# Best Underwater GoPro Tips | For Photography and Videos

If you have blue skies the water is going to look kind of grayish so two things you want to start with
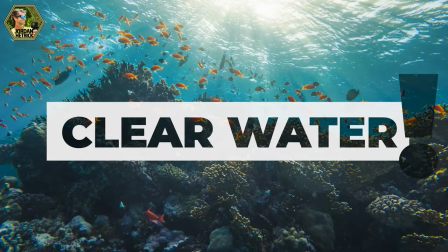sunlight blue skies and the third thing that you really need is clear water obviously if you don't have clear water you're not going to see much distance in the water and it's not going to allow for those really magical shots now if you are filming in some water that's a little bit more murky one thing you can do is use a over under port or it's called a 50 50 dome port and this kind of allows you to get some subject that's above the
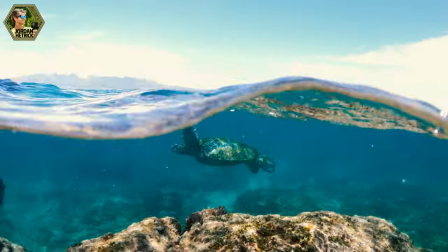water while incorporating under the water too So it doesn't totally need to be as clear. Although if it is clear, it's gonna look more magical, of course But you can kind of pull the focus up to the surface on say like somebody stand-up paddling or a sailboat And then you get a little bit of that underwater action, too It's kind of one way to get around it if the water is not super clear But most of all you're just gonna want to look for that
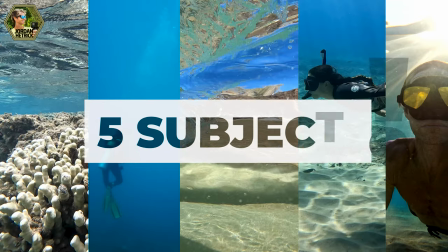clearest water possible Let's talk about the subjects that you're gonna be filming because the way you film is kind of gonna differ depending on what
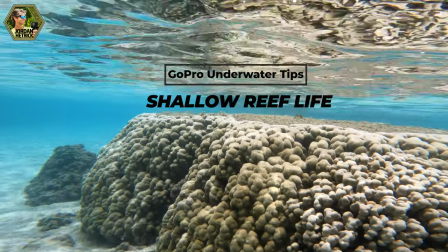you're filming The first thing I'd like to talk about is shallow reef life Now,
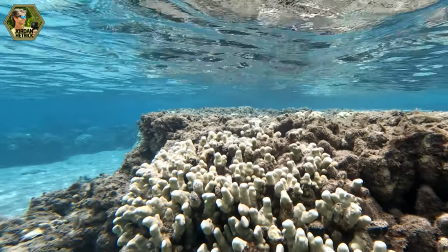this is going to be something stationary for the most part where you're filming a reef, coral reef for example,
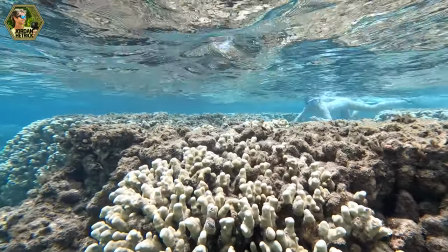or even a kelp reef, but something that's more near the surface within that first eight feet of water. You can get a lot of natural sunlight in this area, and you can use that natural sunlight to light those scenes. Now because the scenes are stationary for the most part, you're going to want to use cinematic filming techniques as you film that.
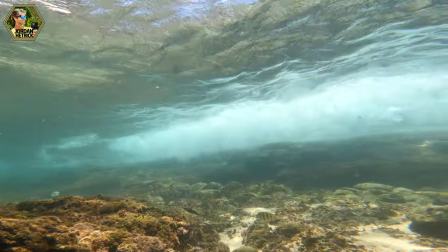So you can kind of use dolly shots or panning shots where you create a movement going towards the reef
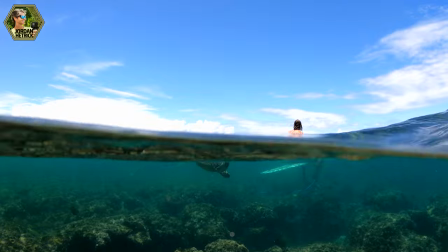or across the reef to kind of create some magic instead of just a still shot that looks like it's on a tripod.
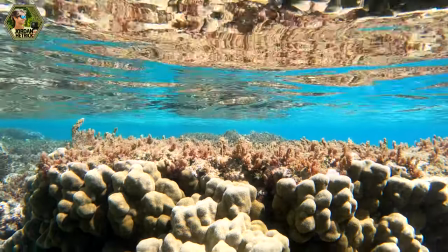You can also do that and mix that in too, but you definitely want to remember to create some movement out there since the subjects are stationary. Now as you get deeper, if you're going to go down like lower than say eight feet deep, you might want to add some lights in.
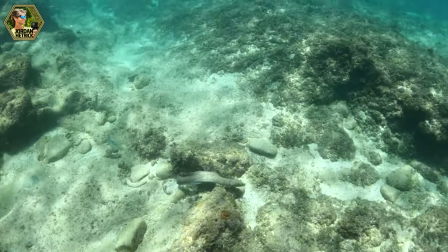So dive lights can be pretty expensive, but you could use like two lume cubes.
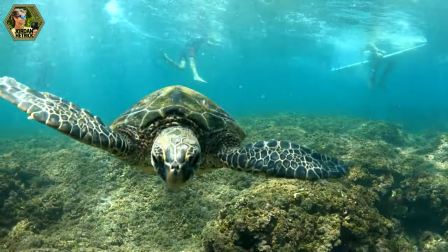They put out 1500 lumens each and as you get closer to your subjects that's going to actually help light up those colors to bring the colors back into
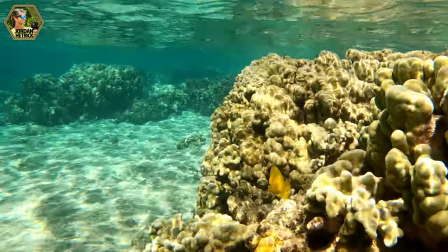the shots and the way you do that is you want to mount it so the lights are not actually right by your GoPro camera so you want to get one of those mounts that's got like a handle on each side you can mount the lights on each side with the camera in the middle and then you kind of aim it towards where the GoPro is filming if you have the camera and the light right next to each other it's lighting up those particles right in front of the GoPro and it can kind of interfere with your shots so you mount like lights off to the side you can light your scene pretty well and go down close to your subject and you can get some nice shots that way especially as
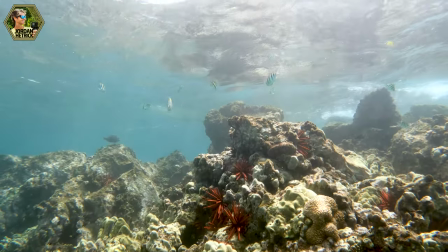you get deeper underwater but like I said if you're in the shallow water just go with the natural light and you're gonna get nice colors that way if you really want to get close-up shots you can use a macro filter so that'll allow you to get really close to your subject like
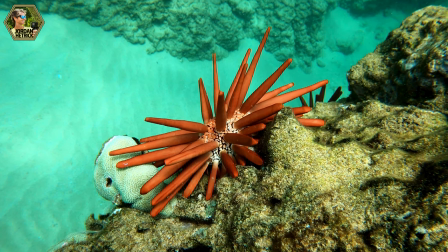within inches because the GoPro camera is going to be in focus as you get closer filters kind of add an element of mistake into your shots you know the more filters you have on top of that GoPro lens,
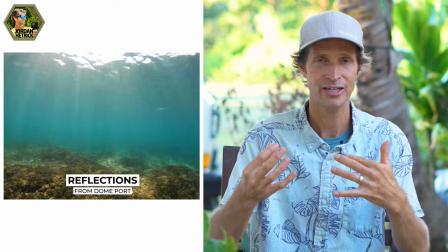the more light can interact with it or the more water can get in there, the more things can kind of mess up your shots.
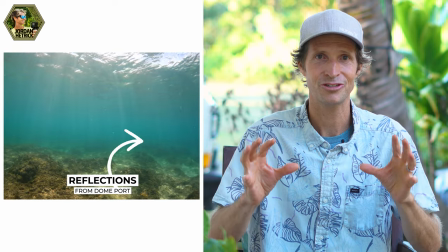So just decide if you want to get those macro shots, really make a point to do that. Go focus on it, get some macro shots and then maybe take it off and go back out and get some other shots to mix in together. The next underwater subject I want to talk about is actually a subject not as working with another person. Now this is great because you can actually communicate with another person and plan out your shots and figure out great things that you want to do under there.
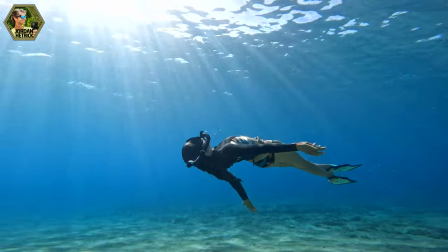And I'm sure you guys have seen tons of magical shots on Instagram and YouTube of girls swimming underwater with
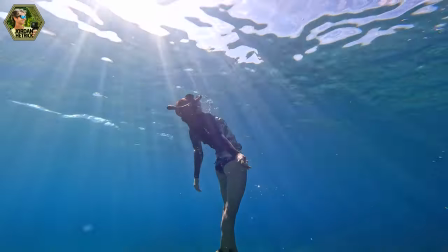light rays and fins and just all these cool things you can do while you're filming a subject underwater. So I want to give you some tips on getting the best underwater shots of people. Now the first thing you want to do is make sure that your subject looks good.
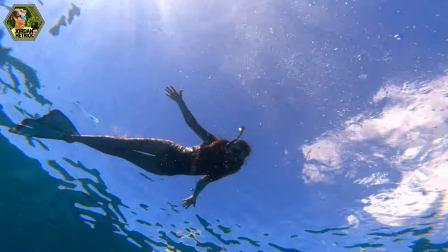So the first thing you can do with your subject is to just make sure they have an outfit that looks kind of good underwater.
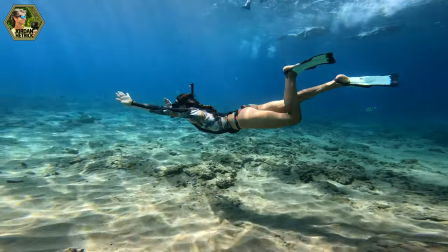So you might want to use a wetsuit. You know a wetsuit if you use a black wetsuit that color contrasts really well and it also covers up a less than perfect tan because as you go underwater skin kind of gets like a little bit more white looking a little more pale and you want your subject to be happy with the shots. Another tip that's really important is to get some fins.
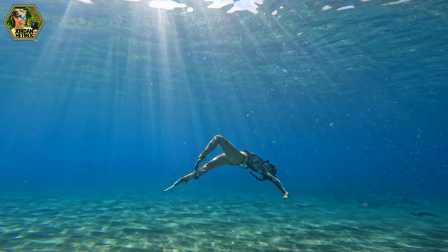You know you get a nice pair of fins some people call them flippers but these are going to help you swim deeper underwater and be able to get down there and then relax.